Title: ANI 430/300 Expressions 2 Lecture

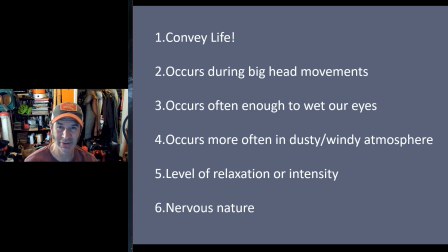Like it's something we kind of ignore until you start paying attention to it and then you realize like everyone around you is blinking and it's kind of freaky. Usually when I do this in class, like it starts to freak me out that all you guys are staring at me and blinking. So start to look for it and start to feel it. You'll sort of get kind of that sense of the pattern of it.
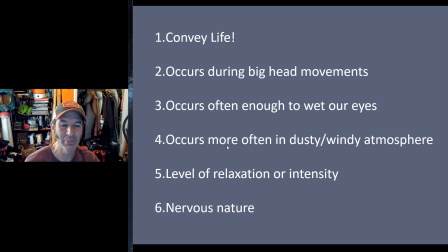It most often occurs in dusty, it occurs more often in dusty or windy atmosphere just to protect our eyes too. So it's also a protection mechanism, of course. So if your character is in an environment where it's going to be windy or dusty,
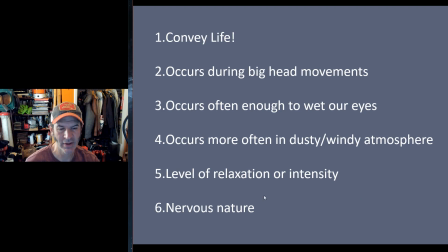you're going to have to blink a lot more. It can also give away or give a sense of the level of relaxation or intensity of the character or nervous nature. Some people just like stare and that can be really, really intense and kind of adds the flavor of something, or maybe adds the sense of terror. And some people can't stop blinking all the time and makes them feel very nervous, whether they are or not.
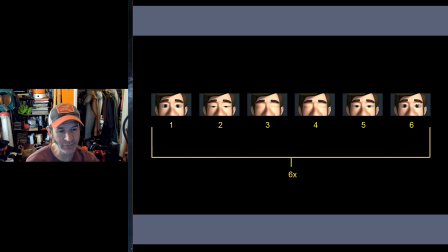It's just something we can use to play with. The basic blink is usually 6 frames from beginning to end. So the first frame being an open frame, last frame being an open frame where your eyes are in the previous position they were in.
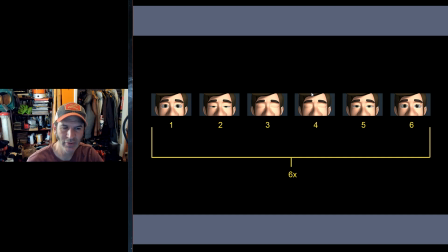We usually have, you always need to have at least 2 frames closed in the middle, otherwise it reads as a flicker, not a blink. Sometimes you might want that, again, if your character is being more nervous or is in a dusty atmosphere, maybe a flicker is better, but a full blink needs 2 eyes closed.
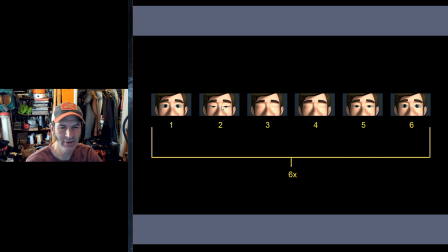And then we have a mid position here in between the fully open and first closed position, and then a mid position here between closed and open again. Typically, a 6 frame blink will feel normal. A 7, 8 frame blink, same thing, it'll feel fine.
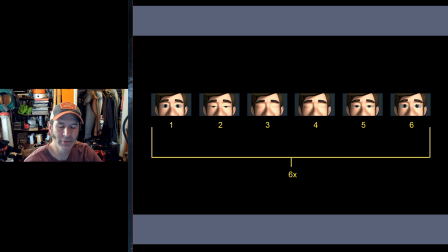As you get to above 8, it starts to feel kind of slow and lazy, or you're literally just closing your eyes and opening them up, or maybe you're doing a slow kind of change of direction of your eyes with a blink in the middle.
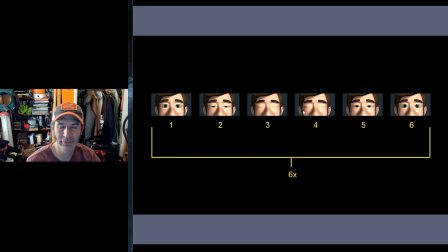For all of those, we tend to increase the number of closed frames as opposed to increase the number of closing frames, like number 2 and 5. We could add a couple more in there if we needed to for a slower blink, but it starts to feel really lazy and weird very quickly.
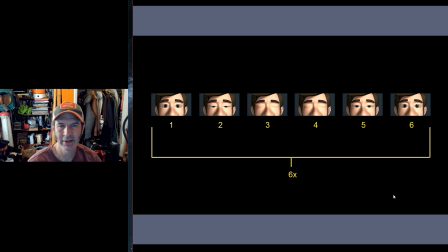So keep the 6 frame blink in mind and kind of use that as your base point as you experiment.
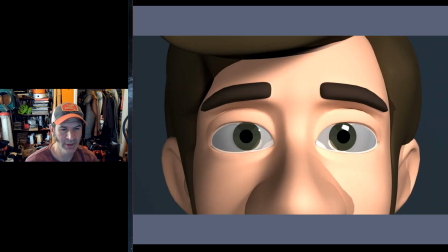The basic blink looks like this with the 6 frames. So again, fully open, partially closed, closed.
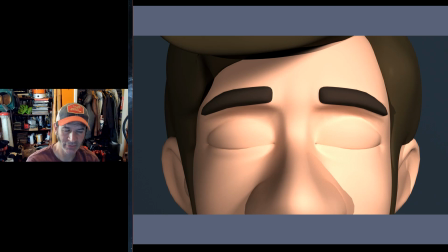You can do 2 frames closed. Just hold this as a still, or if you want, you could do an extra compression frame on there.
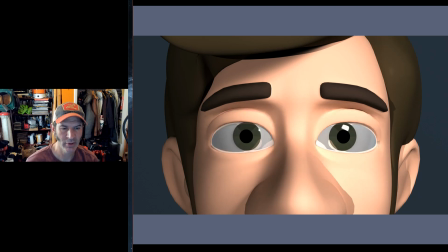Then partially open, and then open. So it looks like this. Oops. A couple things to notice here. One, sorry, it's hard to know where I am in the sequence.
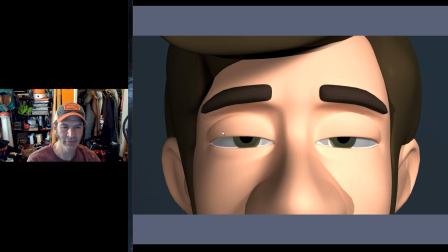One thing you want to be careful of is the frame coming in here like this, the partially closed frame at the beginning. So we're looking at this one right here.
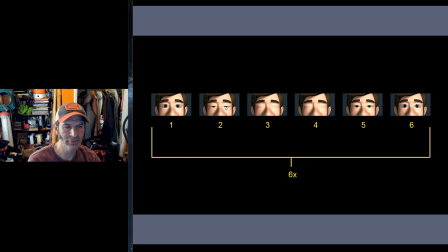You don't want the eyelid position to be the same here as it is here.
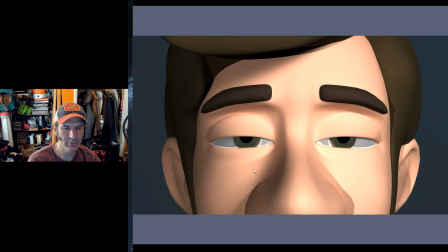If you look at this one's about halfway across the pupil, close, close, and on the way back open, it's almost back to neutral. The reason for this is that if you make them in exactly the same place, this is a fast enough move.
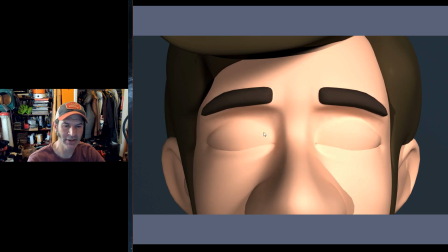Instead of getting a sense of movement of the eyes like we're getting here, it'll strobe and flicker instead.
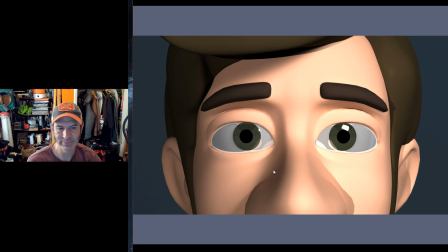So you want to offset those just a little bit. A little bit goes a long way. The other thing you might have noticed here is the brows. Sorry, I keep doing that. It's probably sickening to watch. The brows are following the lids a little bit.
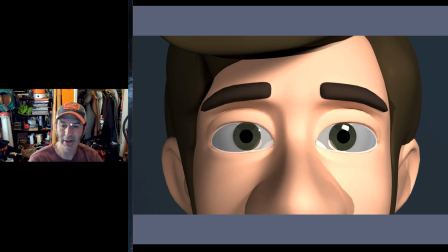Now in real life, this doesn't really happen. My brows pretty much stay locked where they are. Maybe there's a slight movement or twitching, but not much. With CG characters, it kind of helps to connect them. If I was doing if it was a hyper-realistic CG character, I wouldn't bother.
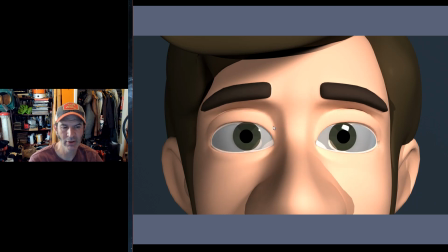If it's a more of a cartoony or abstracted, exaggerated character, that little bit of connection with the brows goes a long way to making this feel more naturalistic. It's just a funny thing. Some people like to do it. Some people hate to do it. It's up to you where you want to do it.
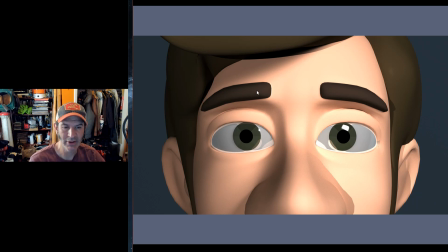But I would recommend adding a little bit. Now you don't want to have the brows come all the way down or all the way back up. You're just adding in wherever their position is at the start. You're just adding a little bit of movement up and down with the eyes, and you're good to go.
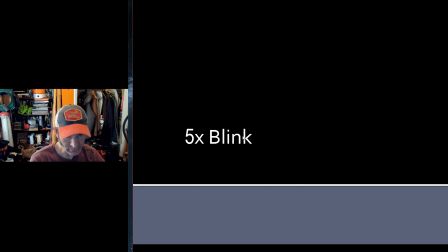You kind of get a sense of that. If you want to do a faster blink, that's totally fine.
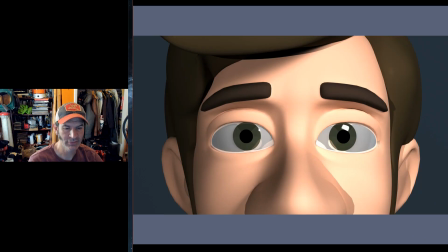A 5 frame blink. In this case, let's go back to our previous picture.
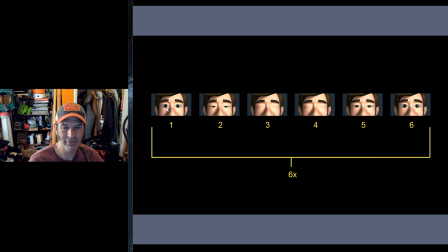A 5 frame blink, we have the first frame and last frame where we're starting from, and we have the 2 closed frames that we can't change. We can extend them, but we can't take them away. We can't go down to 1. So a 5 frame blink would be removing number 2 or removing number 5 and just jumping straight to a closed eyes.
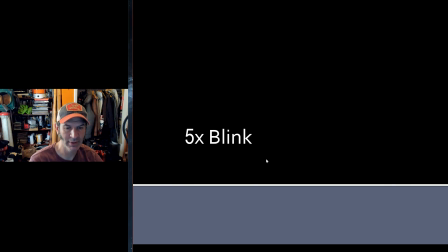Aardman Animations, who do Wallace and Gromit, love doing this. So here we go is the first one.
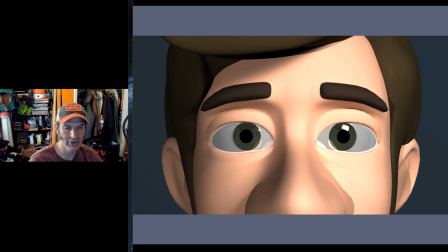So partially close, close, and then you just pop straight open. This looks like this. It's a little bit punchy on the end.
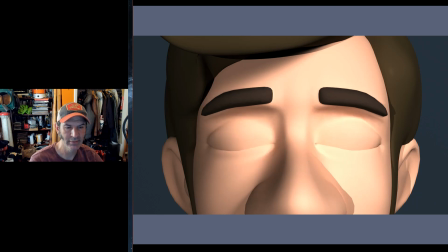The alternative would be closing fast at the beginning, which has a different kind of feel to it.
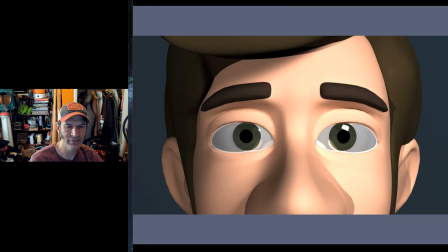After a while, you get a sense of, you get a sense of what feels right to you in the moment. A lot of you are probably thinking like, wow, really? I just don't care about this that much. That's okay. It's a fine place to start.
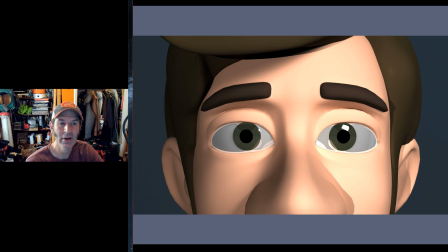As you get more and more in tune with expressions, you'll realize okay, this actually does change the flavor of it. It's a way to break things up, or it's a way to kind of create a different flair or add emphasis to a moment. But it takes a little bit of time before you get to that level of sensitivity. So if you're not feeling it yet, don't sweat it, but you will get there.
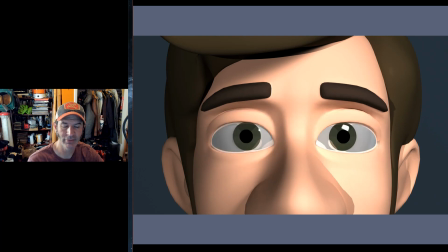Four frame blink is just straight close, straight open. This is actually more the Aardman style. They just will kind of close the eyes immediately and then open them back up. It works great. It's really fast, but it works great. This is about the fastest blink you can do, the four framer.
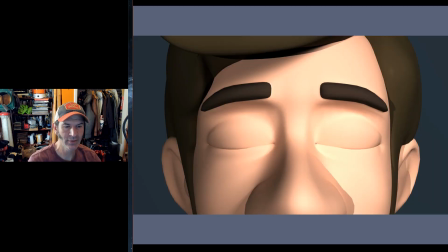As I mentioned with the brows, if you don't move the brows, it tends to feel kind of quiet, which could be nice. If you're having a more subtle moment, maybe the big brow movement would be kind of obnoxious. If you're really pushing this or exaggerating,
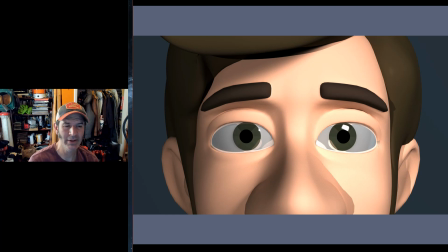that movement of the eyebrows just helps soften a little bit and again connects the muscles of the face and makes the character feel more alive.
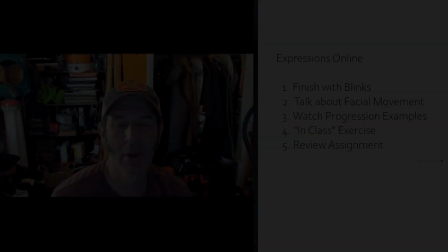But it's a personal choice. So that's blinking. So the next thing we're talking about is facial movement itself.
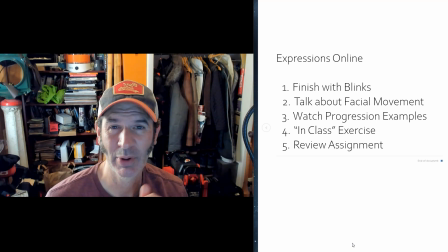So far we've talked about what it means when you move the eyelid or when you move the eye or what that could express or what that could mean, but we haven't really talked about how to move them. The weird thing is about the face is it doesn't move, the parts of the face don't move like pretty much any other part of the body.
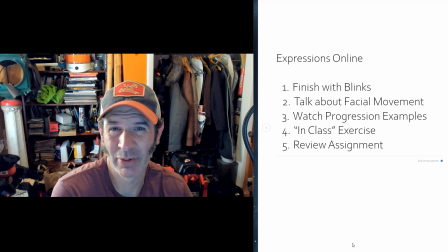They're kind of their own thing. They're a little bit weird, as we will discover shortly. So I want to talk about how they move. This is, again, a lot of information to throw at you guys. It'll best serve you once we're actually animating and you can kind of think about how to move things.
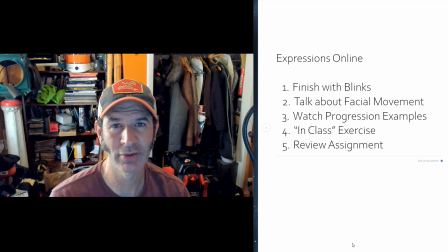And I'll cover this multiple times so you start to get a sense of, oh, this should go like this and this should go like this. So this is all about PowerPoints today since I can't be in front of you and can't draw. Not that I can draw anyway. But let's talk a little bit about movement.
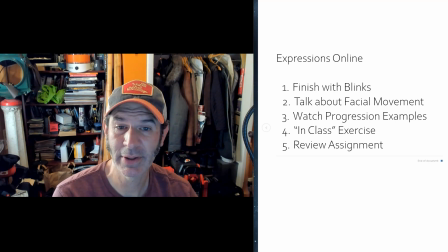I apologize for the hideousness of this PowerPoint, but I wanted to do something with pink.
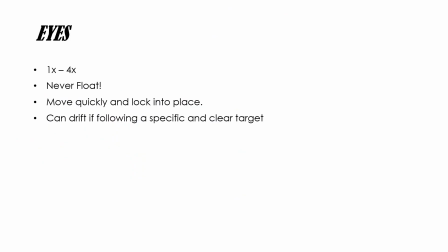So I guess here, I'm going to shrink this up a little bit so I can share the screen.
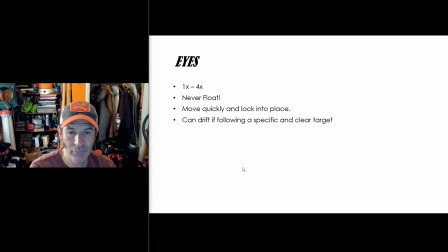Okay. We're just going to go through in the different parts one at a time, focusing on the eyes, eyelids, eyebrows, and the head. We're not going to talk about the mouth so much. We'll hit that a little bit later when we actually have a real mouth to use.